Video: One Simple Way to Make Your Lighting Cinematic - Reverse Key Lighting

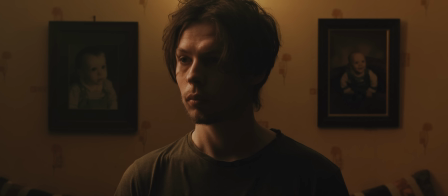245s
Now that we've stopped the spill from the wall, we can add in our own fill light so that we have more control over it.
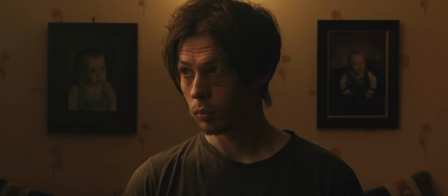255s
Perfect. Looking back at the shot, I feel like we could have added some more light to the background to tie our key light into the image. I'd like to add these in practically, but for the purposes of this demonstration, let's pop them in using post-production.
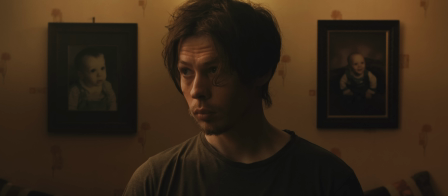273s
That's looking much better. The little hints of light convey that our key light is coming from a similarly placed practical, just out of frame.
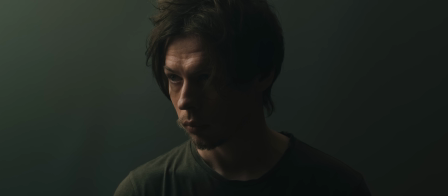283s
So you can see how reverse key, or upstage lighting, can really add shape and dimensionality to the face,
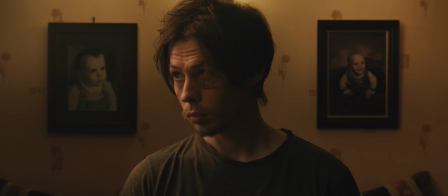291s
creating contrast and interest, and giving your image a moody, cinematic feel.
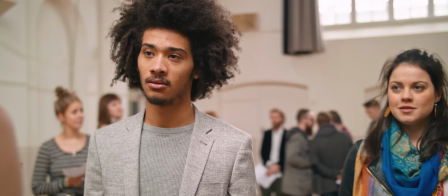300s
If you're interested in how I colour grade my work, I've just added a 21-minute tutorial video to my website for just £8.
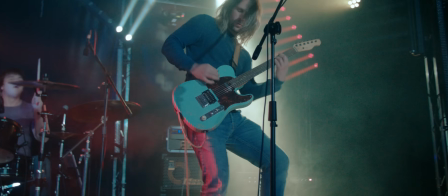308s
The tutorial takes you through the grading process in DaVinci Resolve for two cinematic looks,
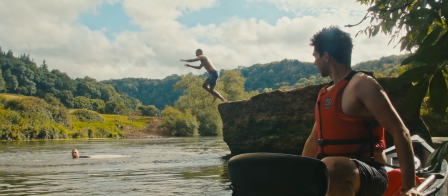313s
a more modern, punchy look and a more classical, filmic look.
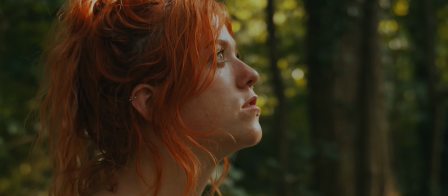318s
I've also included some practice DNG files so you can grade along with the video. Head over to www.robelliscinematography.com/downloads to grab the video.